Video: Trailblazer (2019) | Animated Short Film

I'm Sagar. I directed an animated Trailblazer. I'm David. I composed the score for Trailblazer. And we're a small part of the team that made the film happen. There's a lot that makes Trailblazer really special to us, but one of the most notable points is that the entire piece was made with a brand new animation tool called Ollie.
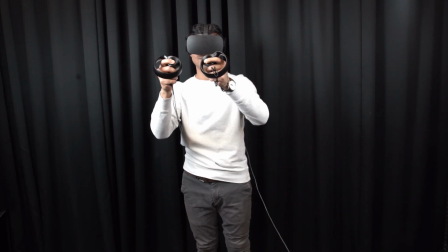3:10 Ollie is an animation tool for beginners. Ollie is special because in VR you can interact and pick up objects with your hands instead of using a mouse and keyboard. We believe that this difference makes animation more approachable, intuitive, and most importantly, fun. Ollie's built-in Unreal Engine, which is typically used for games and other interactive experiences. The nice thing about Unreal is that it makes things look good right out of the box.
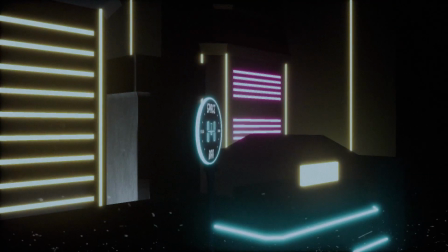3:33 We're actually able to build on top of some of Unreal's existing features to make a custom animation tool from scratch. One of the things that makes Trailblazer so special is that the entire piece was shot using our custom virtual camera.
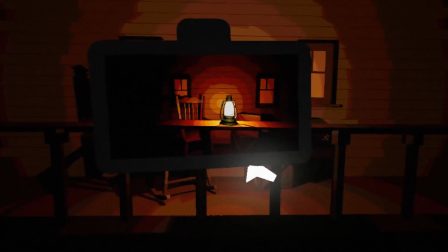3:47 When you jump into Ollie, we bring a camera with you that's similar to one from the physical world,
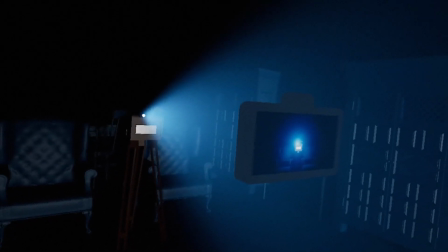3:53 but you can move it around and animate it just like the other objects. We had to build this virtual camera solution from the ground up. It doesn't come in any plugins, it's not online. Everything we wrote, we figured it out ourselves. People who use Ollie can change how their animation looks by changing the color, saturation, and much more. One of the visual effects that we apply in Ollie is easing. Easing is one of the core principles of animation that makes object movement feel more dynamic.
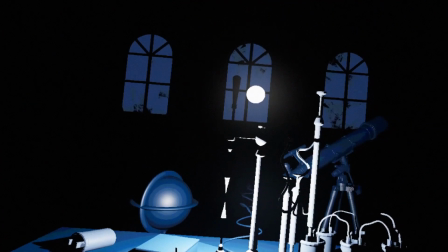4:22 Squash and stretch is built on top of easing to make objects feel even more lifelike. The big challenge behind squash and stretch is that animators usually build this by hand, but we are building it using code and math to get the same appealing visual result. What makes Ollie and Trailblazer so special is that this is the very first time a group of students from cinematic arts, from engineering, and from the Ivy and Young Academy have come together to build a production tool in a matter of months and make a film with it to showcase what it can
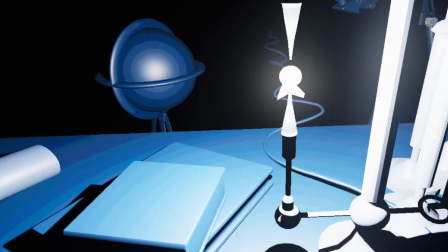4:53 do. In the past, traditional 3D animation tools have been built for professionals. We want to make it as easy as possible for the animators of tomorrow to create really stunning visual content effortlessly.